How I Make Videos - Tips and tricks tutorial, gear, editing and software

So, for example, here, I decided to pretend that I knew everything about the spec of this particular pedal.
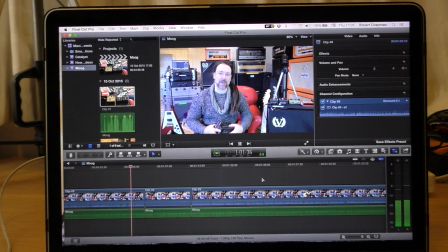(24:59) Behind the sort of the sleek black exterior hides things like... Things like what, Rob? Exponentiated triangle bipolar additive low frequency oscillators.
Of course I'd know that. I wouldn't know that at all. But here's the bit where I'm looking up on a book what it says.
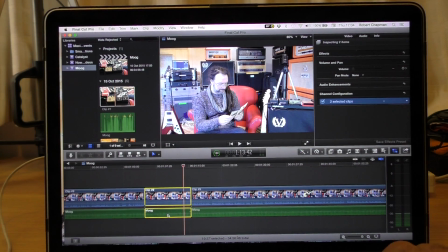(25:17)
I'm just going to delete that. It never happened. Now listen to the audio and don't look at the video. It hides things like exponentiated triangle bipolar additive low frequency oscillators. And all I'm going to do is cover that up with a bit of the old B camera footage. Because of course B-cam is a static camera that can be put anywhere. Actually, I've now realised that rather than using that static B-cam footage, what I need is a manual handheld sweep of the product, so I'm going to go and find me one of they.
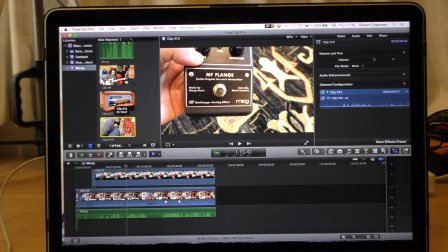(25:49)
So my sweeps are clip number 13. I'm going to grab it, drag it onto the timeline.
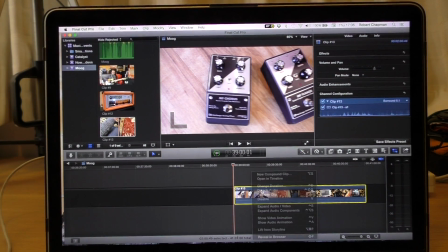(25:54)
I don't need any of the audio, so I'm going to detach audio, delete the audio, and I did it on a couple of different surfaces. I did it on the wood, which is kind of nice. By the way, sometimes I'll do a lot of editing in fast forward. If I'm really in a hurry for a deadline, I'm able to hear what's being spoken in fast forward, and I very rarely make a mistake when I'm shooting a video. I tend to do it in one take now, so I'll scream through, and if I make a mistake when I'm shooting, I do this, and I'll see on the video that I've made a mistake because I'm doing this. And now I have to remember to not think that I've made a mistake when I'm editing the video of me doing this. So there's the wooden floor, and then I've got it on a carpet as well,
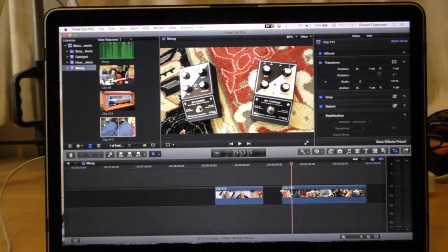(26:38)
which is kind of nice. So I'm going to use this clip of them on the carpet looking cool.
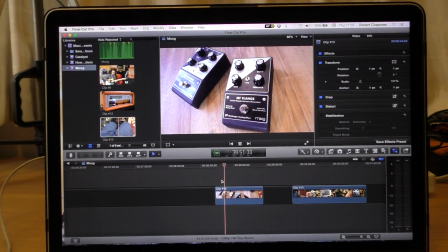(26:43)
I've changed my mind. I'm doing the clip of them on the floor. Yeah, that's nice. Something to remember about Final Cut Pro is that things go where you tell them to go. So this footage currently is on the lower level. I haven't raised it above, so if I paste it onto the timeline, it's going to occupy the lower level.
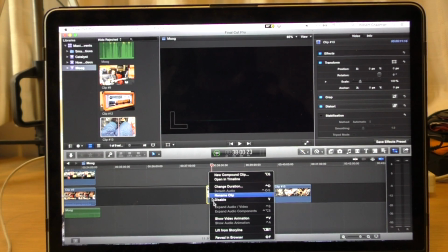(27:03)
So I need to click on it, right click on it, and then I need to lift from storyline so it's above.
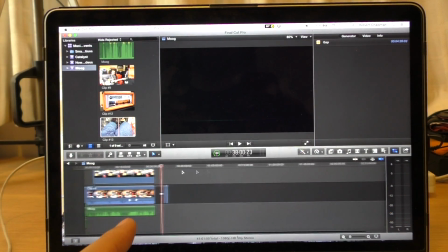(27:10)
Then I can cut it and stick it where I need to put it.
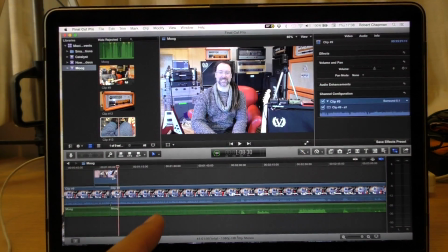(27:16)
There are lots of shortcuts, none of which I really normally use. And there you go. Here is my little B-cam clip.
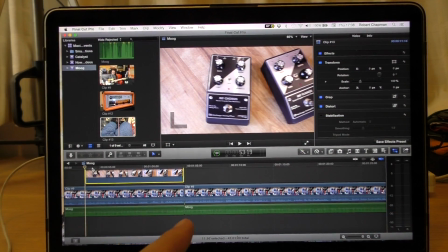(27:22)
It's going to totally hide all the crap I did before.
Being serious now. They've done it.
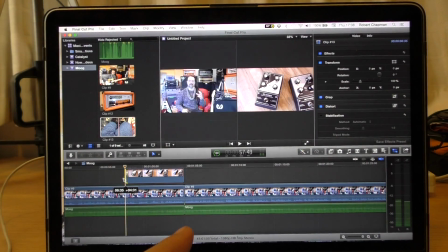(27:26)
From there. That's nice. I'm going to fade it in and fade it.
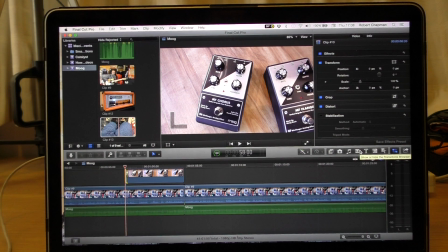(27:31)
Not fade it out, but I'm going to fade it in. So here are my fades.
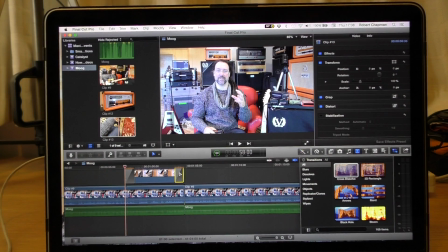(27:35)
I use a cross dissolve, drag it onto the clip, get rid of that one, so it cuts straight to me pretending I know. And then here we go, once it's rendered. Boom.
They've done it. They've been there.
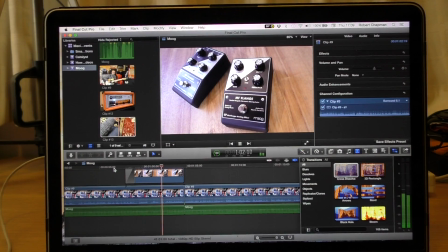(27:47) Behind the sort of the sleek black exterior hides things like exponential.
Now you'll see that I did one sweep and then kind of recalibrated myself and did a second sweep, and it didn't look good.
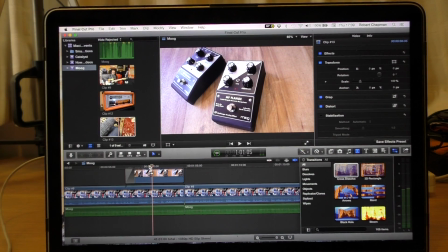(27:59)
So I'm taking it from the second sweep. So from here. I don't like it when transitions are too long.
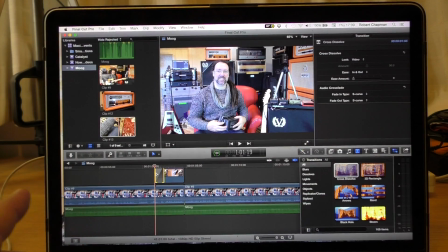(28:05)
It looks a little bit kind of love story, so I'm going to change the duration of my fade in to about 8.
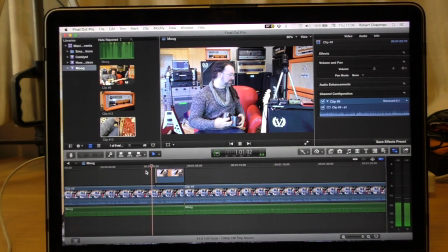(28:14)
That'll do, and now it looks like this.
The sleek black exterior hides things like exponentiated triangle bipolar additive low frequency oscillators.
And that's a kind of humorous speech I learned from watching other YouTube videos. And it's just a cool trick. It's all tricks to make the video watchable and enjoyable, and I really hope that you enjoy learning them. So I'm off to find some ambient background music for the chat, and then I'm going to chop up the guitar parts, duck all the audio, synchronize it all together, and end up with a really cool video that you can watch after I've uploaded this video of me making that video. I hope this process was of any interest to you at all.